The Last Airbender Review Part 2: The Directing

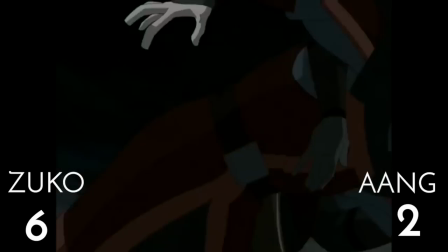8:13 Zuko fights off a guy that was attacking Aang, and Aang blasts away the guys fighting Zuko.
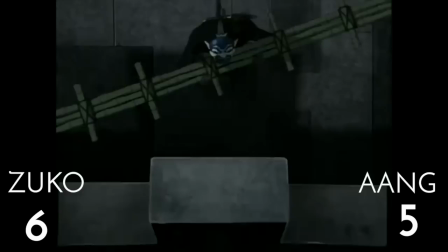8:19 Aang then comes up with a plan, and Zuko follows it immediately. Aang protects Zuko from the fire blast.
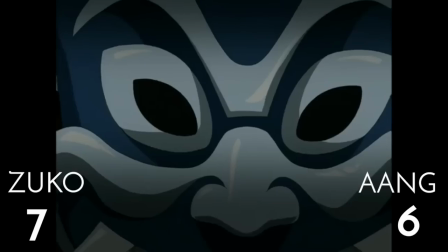8:25 When Zhao says that the Avatar must be captured alive, Zuko threatens to kill Aang. And while this seems like it is a move against Aang, it also ensures their escape.
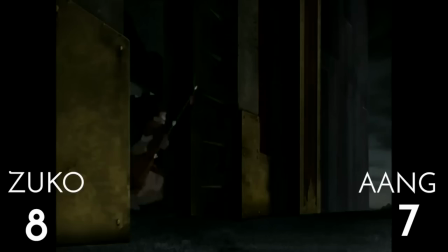8:33 Aang makes a dust cloud to cover up their tracks, and then most importantly, he saves Zuko even after realizing he is the blue spirit.
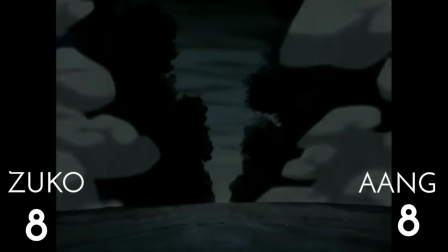8:40 The close score indicates that both of them were helping each other.
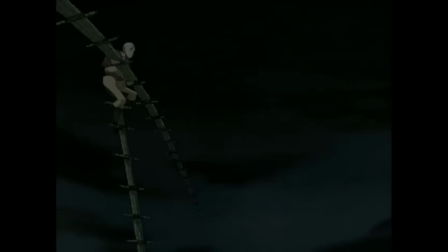8:43 The point of the scene is to show that they could make an extremely effective team if they weren't enemies in the war.
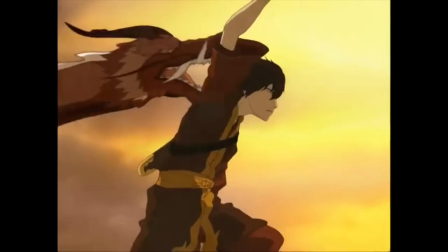8:50 It's why two seasons later when you're watching this moment,
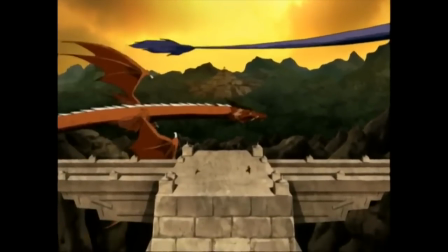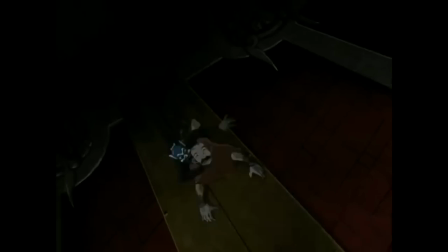9:01 you're thinking about this moment.
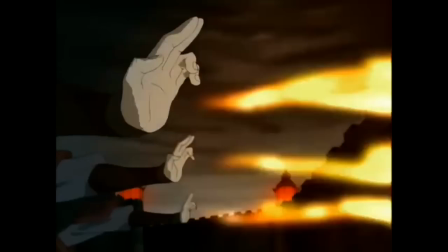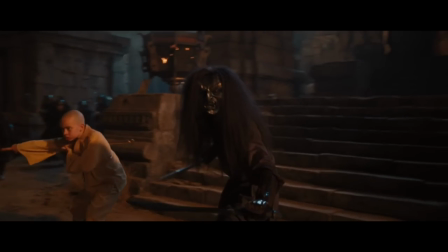9:08 And it's this element which is more or less missing in the choreography of the film.
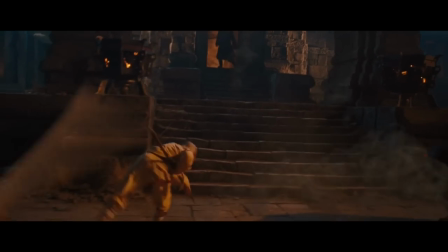9:13 First thing that happens when the action starts is that they split up.
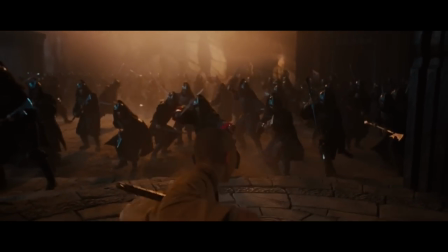9:16 Aang spends the majority of the scene in this weird practice ring and the bad guys are too far away to feel like a threat.
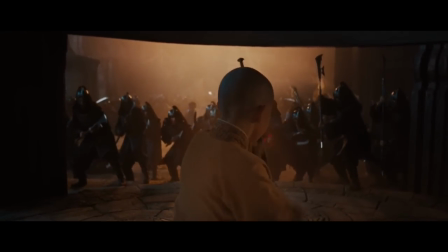9:23 So the scene just hangs in limbo where it hasn't really even started, but it's still just wasting time.
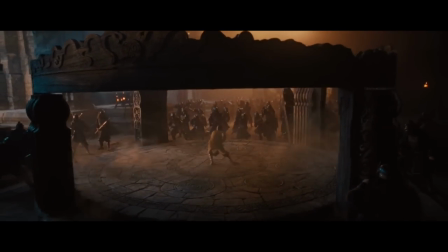9:29 Meanwhile, Zuko is out there, somewhere, fighting for his life, I assume, but we don't see it, so we don't feel it.
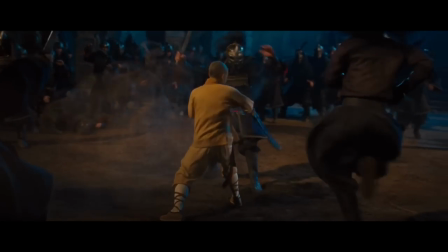9:35 It's only at the very end of the scene that Aang goes back to help Zuko, and we get to see them fighting together, and for a couple of seconds, it's actually not bad.
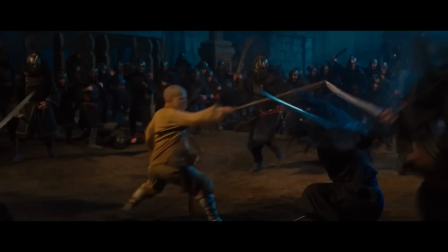9:44 Zuko blocks a fireball for Aang, so that's nice. Though sometimes Zuko swings his swords and like doesn't hit anything,
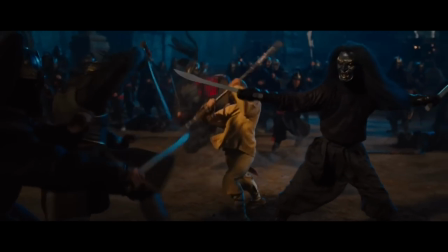9:50 but Shyamalan still put it in the film, in the center of frame, and in slow motion, just to annoy me.
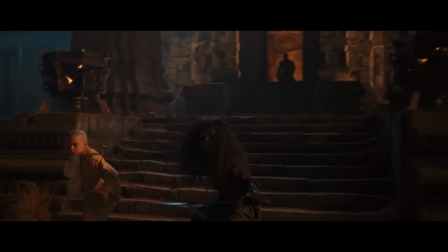9:56 Anyway, the point is that you've got to remember why you put action scenes in movies in the first place. It's not just for cheap thrills and explosions.
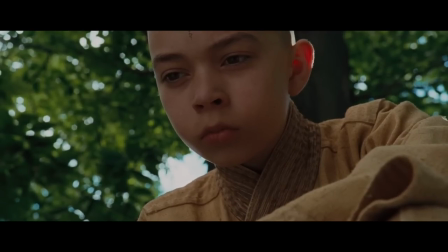10:02 They are opportunities to explore character. But the biggest crime about all of this is that after Aang and Zuko escape, Aang leaves without a single word said to Zuko.
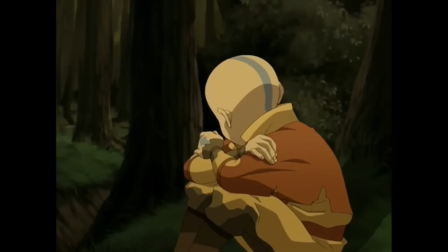10:11 And in the context of this movie, that doesn't really make much sense. In the TV show, Aang wonders if they could have been friends if their circumstances were different.
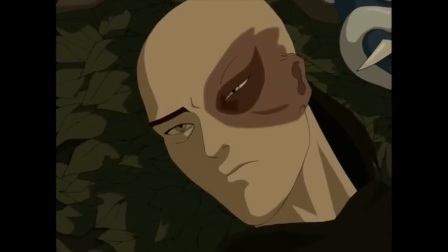10:19 Zuko responds like this.
Do you think we could have been friends too?
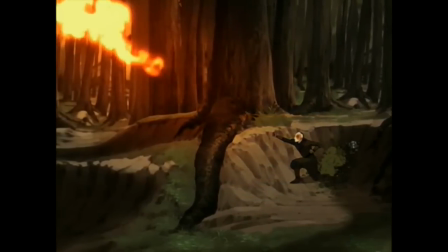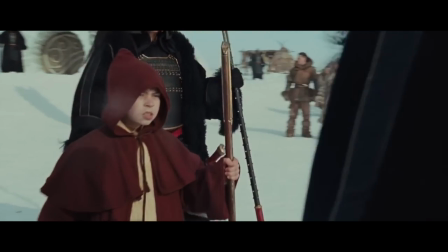10:30 It's a heartbreaking little moment and an important one. In the film, Aang has only met Zuko one time before, when he arrested him at the beginning of the movie.
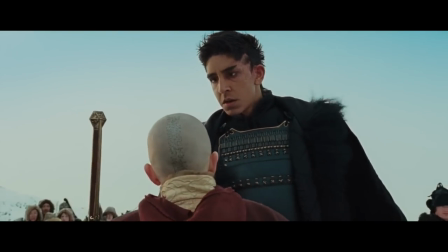10:38 But Zuko didn't hurt anyone. He didn't even fight Aang. He pretty much just watched him escape.
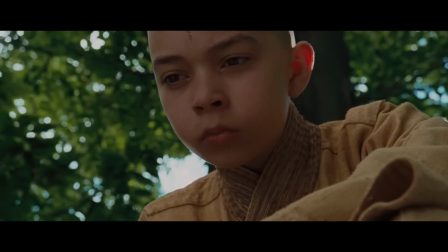10:43 So Aang actually doesn't even have that much to go on to judge Zuko, whereas he did in the TV show.
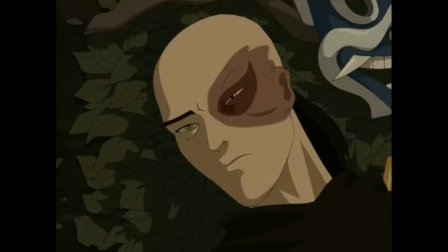10:49 And opportunities to have opposing characters talk instead of fight really should not be missed like this.
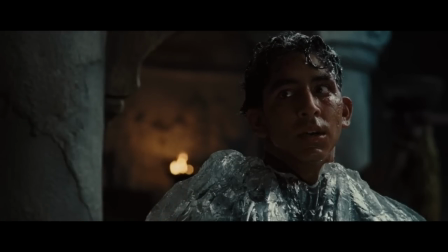10:55 There's a throwaway line near the end of the movie that touches on this.
We can be friends, you know.
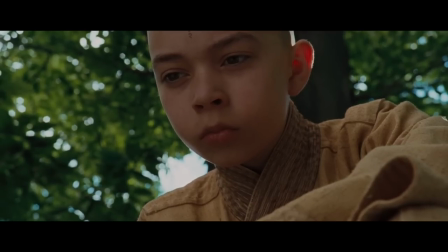11:00 But it's not earned. It feels like they forgot to film it for the earlier scene and then just threw it in here.
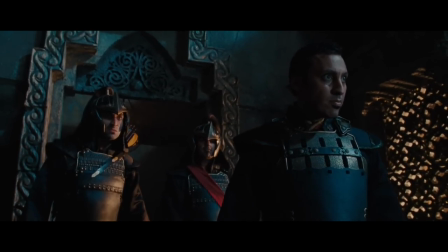11:07 Is it some kind of spirit commander? Not at all.
Wait, how does he know this? I thought Zhao was the guy who believed in spirits.
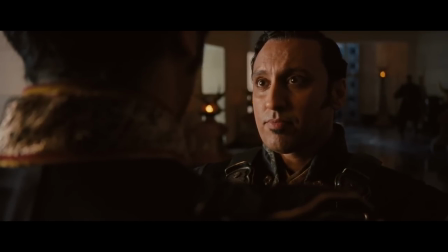11:14 I mean, he keeps yammering about them to the Fire Lord, so what? Does he know what every single spirit looks like?
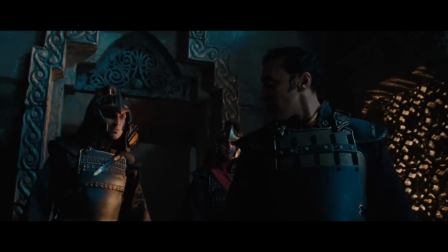11:19 How is that? Have you been to the spirit world? Hey quick question, can you touch things there?
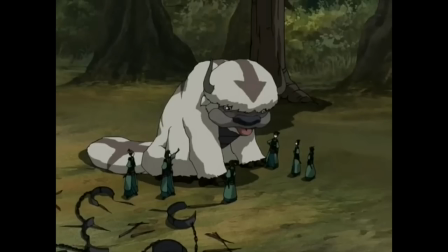11:29 Appa is invisible in this movie, which is pretty impressive considering he's a ten-foot tall six-legged flying furry mythical beast.
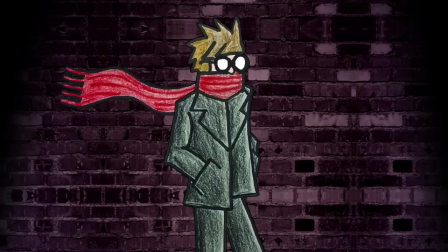11:38 I can find maybe two shots in the whole movie where you can see his face clearly. Why aren't they showing his face?
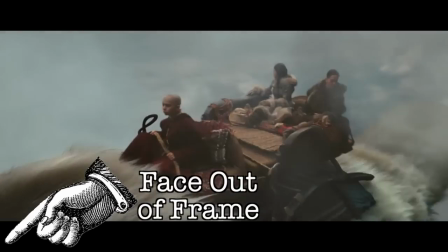11:44 Oh God, kill it with firebending! Yeah, so clearly the CGI was just not up to the task of bringing Appa to life on screen and if you're making
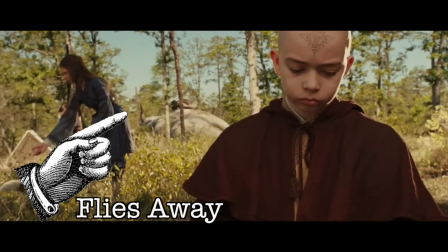11:51 a Last Airbender movie and can't rely on making Appa your fan favorite comic relief character,
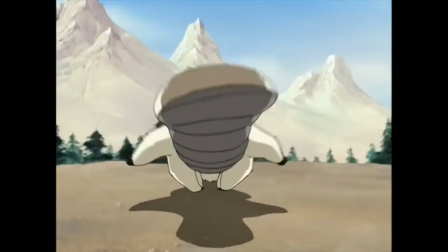11:57 you might as well just not! Seriously, people love Appa. He's the character everyone can agree on.
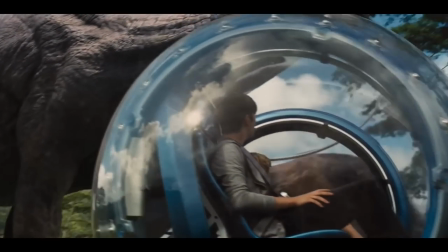12:03 You see, while most big action franchises target younger male audiences, The Last Airbender has always had wide appeal.
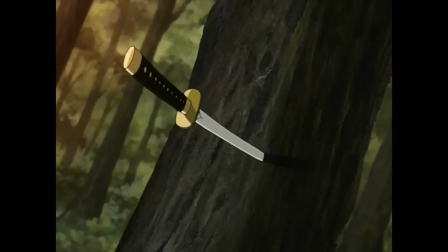12:10 Now there are plenty of reasons why female audiences like this show, but one of them is definitely Appa.
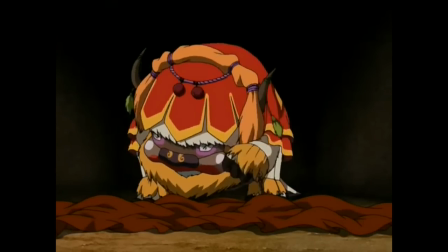12:16 His presence on the show is one of the primary draws for a lot of fans. He's the adorable sidekick mascot character. It's baffling that the studio didn't make sure that they got this right so that they can make Scrooge McDuck levels of money on lunchboxes.
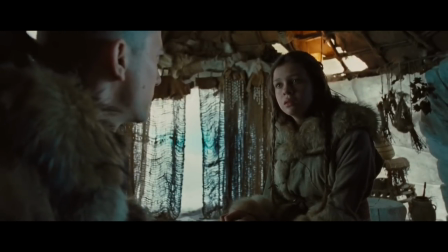12:30 But this also speaks to a larger issue in the film, which is that the film lacks a sense of life and movement.
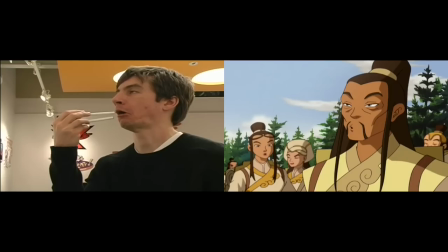12:36 There is some great behind-the-scenes footage of Brian Konetsko,
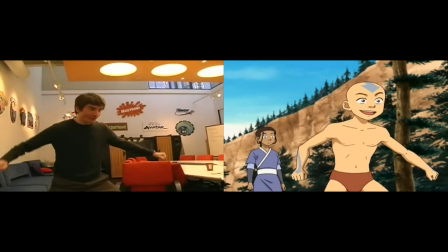12:41 the co-creator of Avatar The Last Airbender, acting out how different scenes in the show would play out to make it easier for the animators.
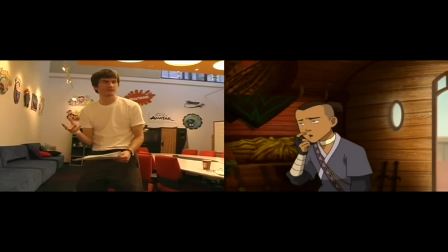12:48 And what you notice immediately is how active he is,
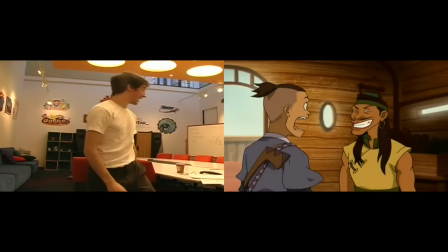12:51 how exaggerated his movements are, and how much emotion they convey, all of which translates to the show.
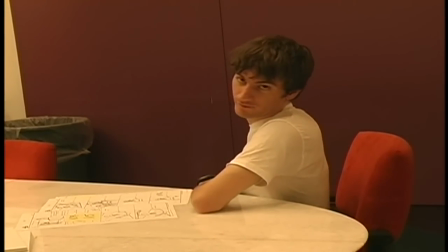12:58 What say to the price of... One cover piece.
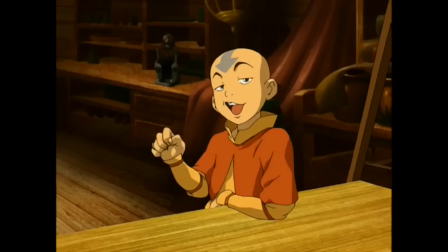13:03 What say to the price of... One cover piece.
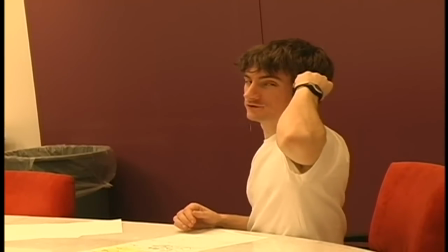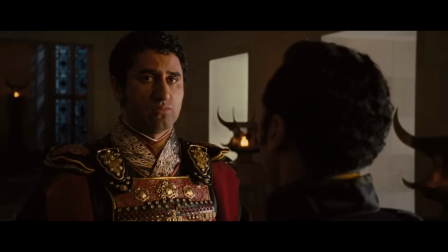13:15 In most of the scenes in The Last Airbender, the characters stand still.
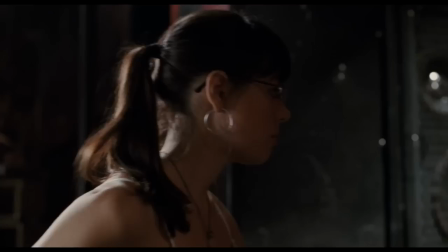13:20 Move. Do something. Take a look at Scott Pilgrim vs. The World, a film based on a graphic novel and inspired by video game aesthetics.
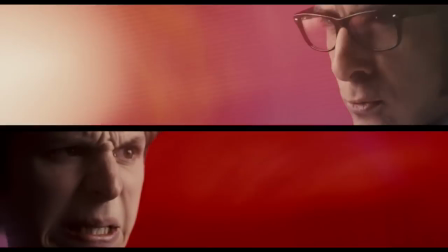13:28 The entire movie, well, moves.
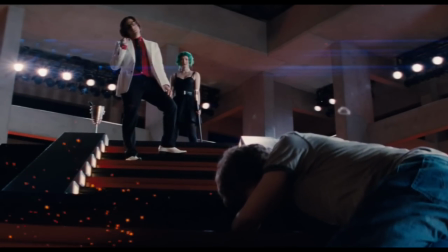13:31 It's a surreal approach and not something that would work for every movie, but with With this specific property and these specific characters,
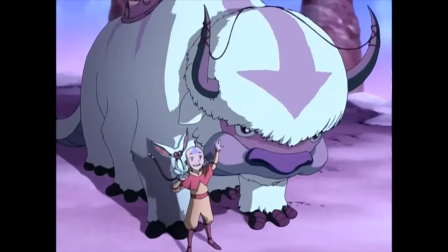13:38 a more lively approach would have done wonders for the film, especially when it comes to your mascot characters of Appa and Momo. But then again, that's probably a lot to ask seeing as the movie can't even get a basic establishing shot right.
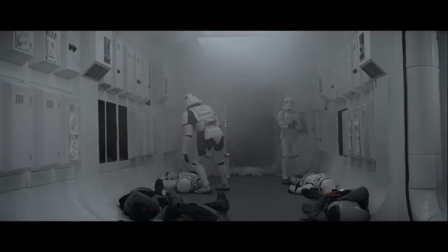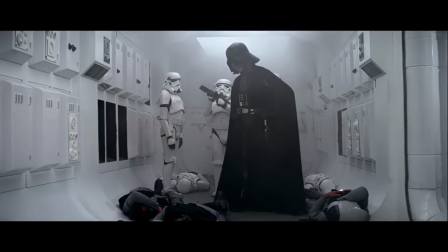14:01 First impressions are everything. The way a movie introduces a person or a setting is going to have a big impact on how you think about them forever.
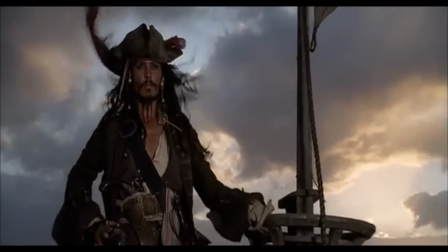14:09 Just take a look at the greatest character introduction ever put to film. Without saying a word, you completely understand who Captain Jack Sparrow is.
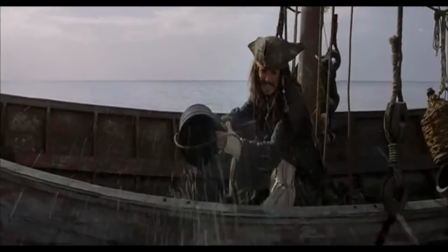14:17 He thinks highly of himself. He makes his own path. He faces danger regularly. He comes up with clever solutions. You like him right off the bat and that never changes. Unfortunately. A lot of things can make for a great intro.
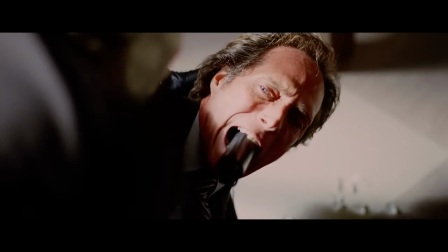14:30 Maybe it's an unexpected reveal.
Whatever doesn't kill you simply makes you a stranger.
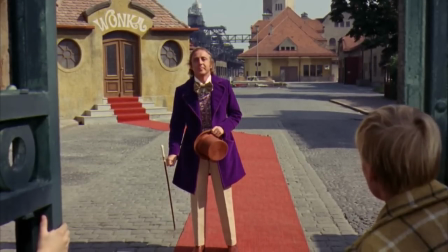14:39 A dash of the eccentric, a
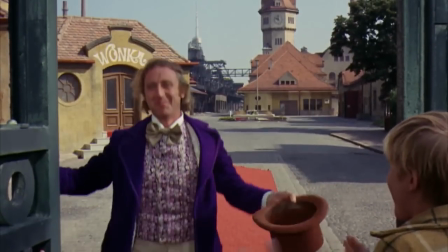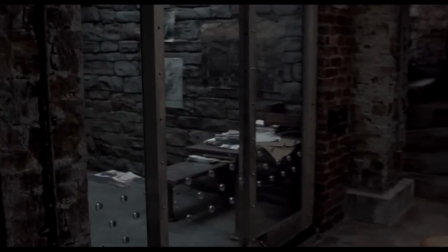14:48 moment of genuine fright, or
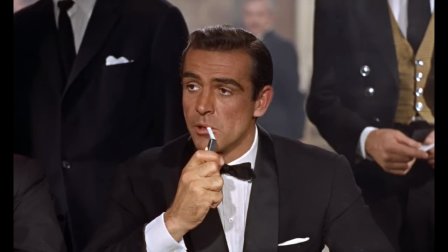14:56 just a slick one-liner.
Mr. Bond. James Bond.
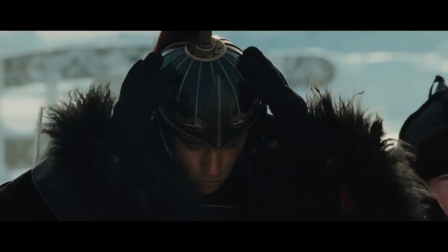15:03 The movie squanders this potential again and again, but nowhere more egregiously than with the Fire Lord.
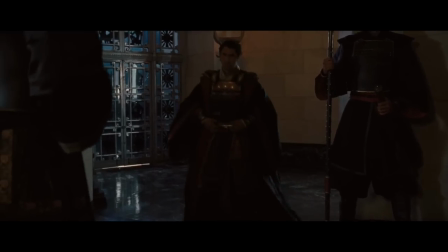15:09 Here's the first time we see him.
Sire, I have good news.
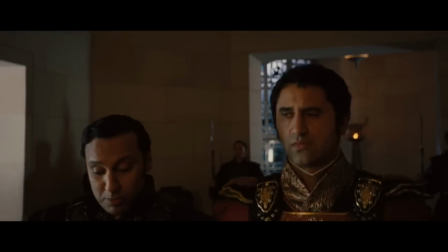15:12 Yep, a guy with the title of the Fire Lord is just walking around like some middle manager in an office building.
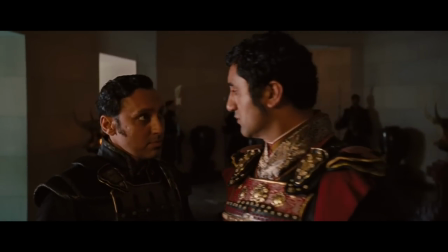15:18 No big deal. He's got a couple of guards. No one looks scared or intimidated. The set is mundane.
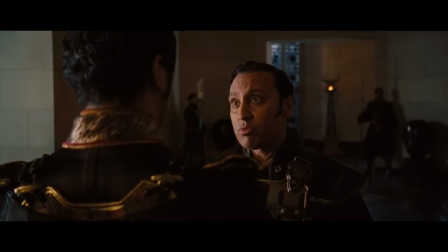15:23 The camera angle is flat. You might as well have him turn to the audience and say, Hello, I'm the Fire Lord.
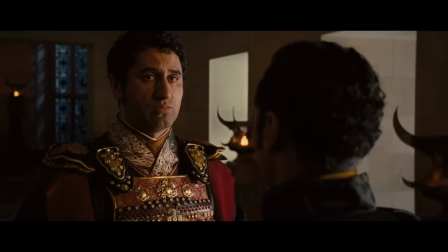15:29 You may remember me from the popular animated television program. I will be your villain for this evening. Now, if you've never seen the TV show, after seeing the movie, it might surprise you to know that for nearly three full seasons, this is how the Fire Lord was depicted on TV.
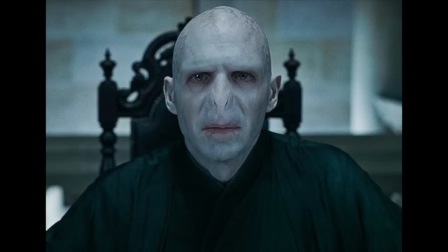15:47 That's right, he was a shadow behind a line of fire. Even Voldemort would be like, geez, tone it down, bud.
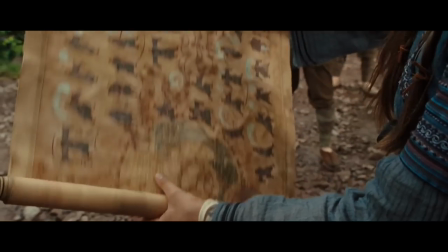15:54 All of this is about storytelling efficiency. You want to communicate the most amount of story in the least amount of time,
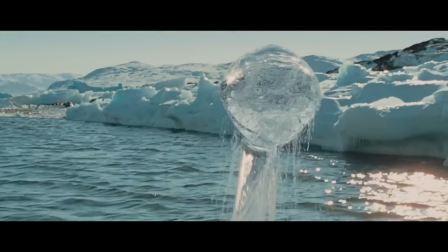16:01 which is why I'm especially irked by the establishing shots for locations in the film. There's sort of a language in how you shoot environments that tell the audience what to think.
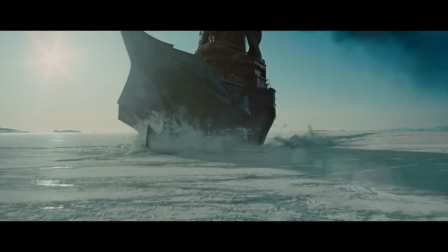16:10 For instance, in this shot, we zoom all the way into the Fire Nation boat. You might think that we're going to go inside the boat, kind of like this shot.
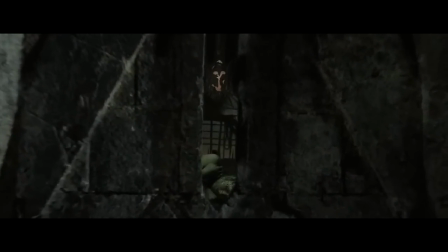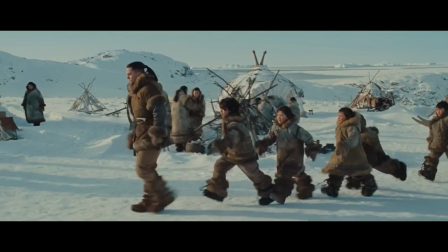16:26 But nope, we immediately pop back to the Water Tribe. This shot just starts one second too early.